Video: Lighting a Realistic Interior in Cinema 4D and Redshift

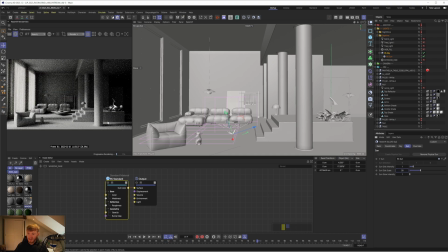[4:04]
And we settled on 30, which gave us these nice soft shadows and softer lighting while still giving you some directional lighting. So that's our sky and sun. Obviously doesn't look great. So then what I did is I added this HDR fill layer, which is just a HDRI from PG Skies 1855 to be precise.
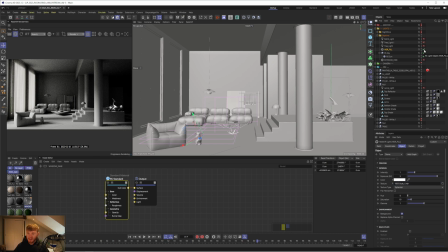[4:22]
And you'll see if I enable this, this is going to fill all those shadows in the scene.
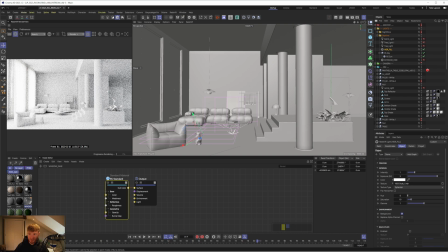[4:27]
So now it looks super bright, but we still have that contrast between where the sunlight is hitting and the shaded areas, but now it's just nowhere near as shaded. You can see if I look at the HDR by itself that it doesn't really have kind of any directional lighting to it.
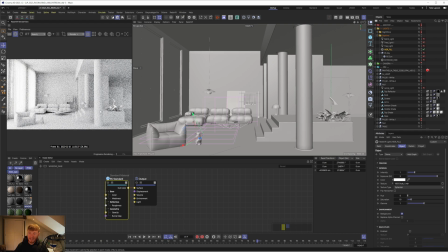[4:43]
Obviously it's lighting from the left hand side, so we are getting that contrast, but it's not really casting any shadows. So that's why I'm using this more as a fill light as opposed to using it to cast more directional lighting. This is purely just being used to fill those darker areas. And you can see the exposure set super high to 5.
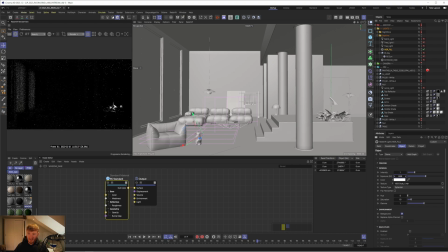[5:00]
If I set this to 0, you can see it's a pretty dark HDR.
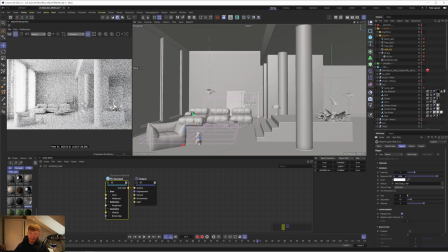[5:03]
So I just cranked this up until I got it to a level where I felt like it was filling the room, but it wasn't overexposing it. So now when you pair it with the sky and the sun, you see it doesn't really change too much,
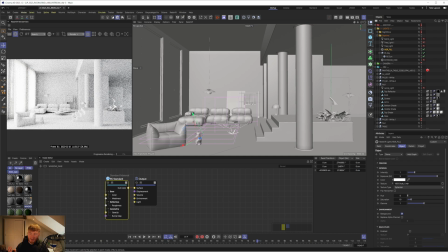[5:15]
but now we're getting those lovely shadows come in from the sun, and we're also getting quite a nice bright soft lighting to our scene. It doesn't look dark and dingy anymore, which is good. The next couple of lights are area lights, and these really are just for kind of like small details,
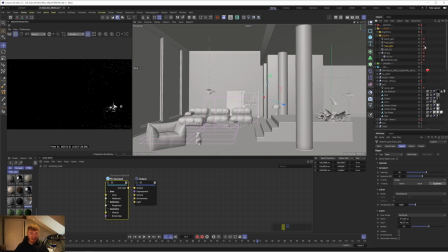[5:33]
and I'm just going to go through them one by one just so you can kind of see what's happening. So we have this tree light, which isn't a tree light at all. It's actually for the inside of the room. And this was to cast some lighting kind of on this stair area here, specifically for the plants,
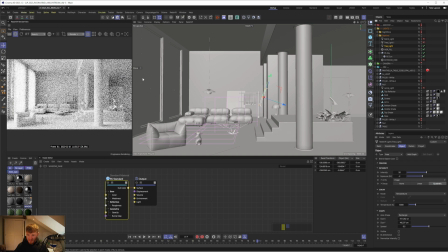[5:49]
because you can see if I was to enable the other lights again, by the time the sun kind of reaches the right hand side of the room, there isn't much lighting going on. If I just focus on this region here, you can see without this additional area light, it's pretty dark in this area.
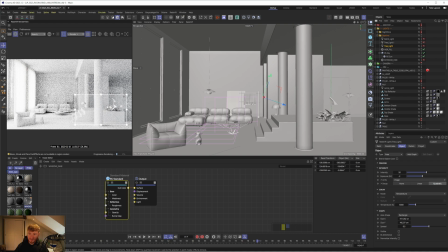[6:05]
I mean, we're getting a little bit of light from the lamp shine onto the plants, but if I was to actually disable that, so let's disable that area light as well, you'll see it's looking pretty dark and it kind of falls flat because you're not getting any lighting hit it,
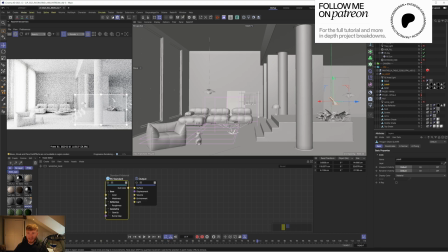[6:20]
so the textures aren't looking that interesting. So I added this additional area light,
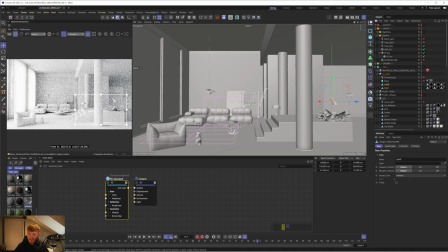[6:25]
which you'll see when we enable it and it updates. It just shines some nice light on the edge of the stairs, but also onto the plants, just to add some more contrast and some shadows. And just make it a little bit more visually interesting. And this is something I've started doing more recently with my interiors, or kind of any of my shots really,
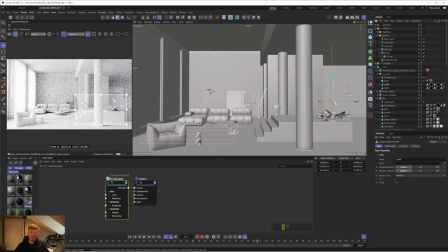[6:43]
is that it's okay to kind of set up the foundations using physically accurate lighting. So for example, we've used our sun and our sky, we've used the HDR to kind of fill the environment and fill the darker areas, which obviously would be a physically accurate way or realistic way of lighting your scene. But then sometimes you still don't get the look you want.
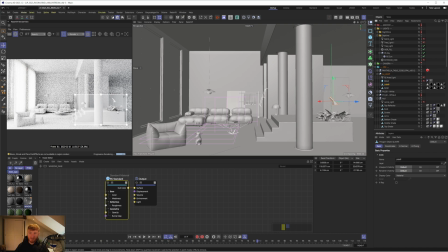[7:02]
So I'll start adding in additional area lights here and there to kind of paint light in certain areas where I feel like it's needed. And this was one of those situations. So I just got an area light. It's pretty small, with a spread of 0.5 and also a temperature of 6,000 Kelvins.
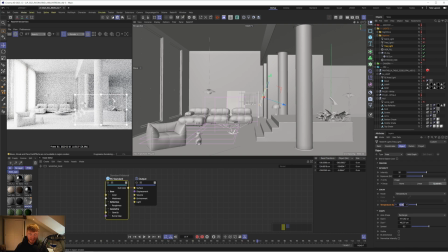[7:22]
6,500 is the default, so that would be a completely neutral area light. But I just wanted to put a little bit of warmth in there, so I set it to 6,000. And by default, this is going to be set to color, so I just changed it to temperature, and that way you can kind of use that to adjust the warmth or coolness of your light.
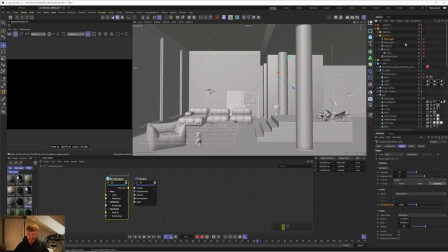[7:38]
So that was one. I'm just going to rename that plant light. Okay, so the next thing is this backlight, and you can see it's super subtle. Like, really, does it need to be there? Probably not. But again, it's just like a super small detail where we're getting some light kind of hitting this back wall.
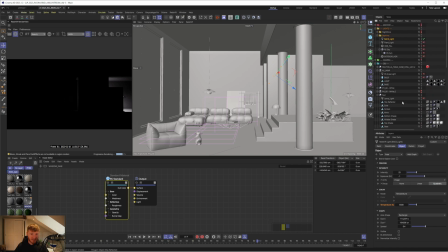[7:52]
And let's see if I can dive out the camera without cinema crashing. And I can actually kind of show you around this scene a little bit.
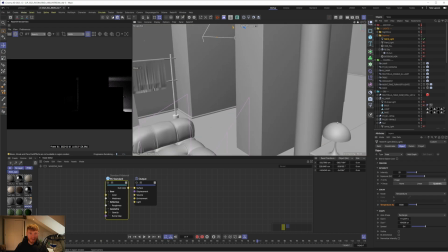[7:59]
We kind of have this column at the back, like this little hallway.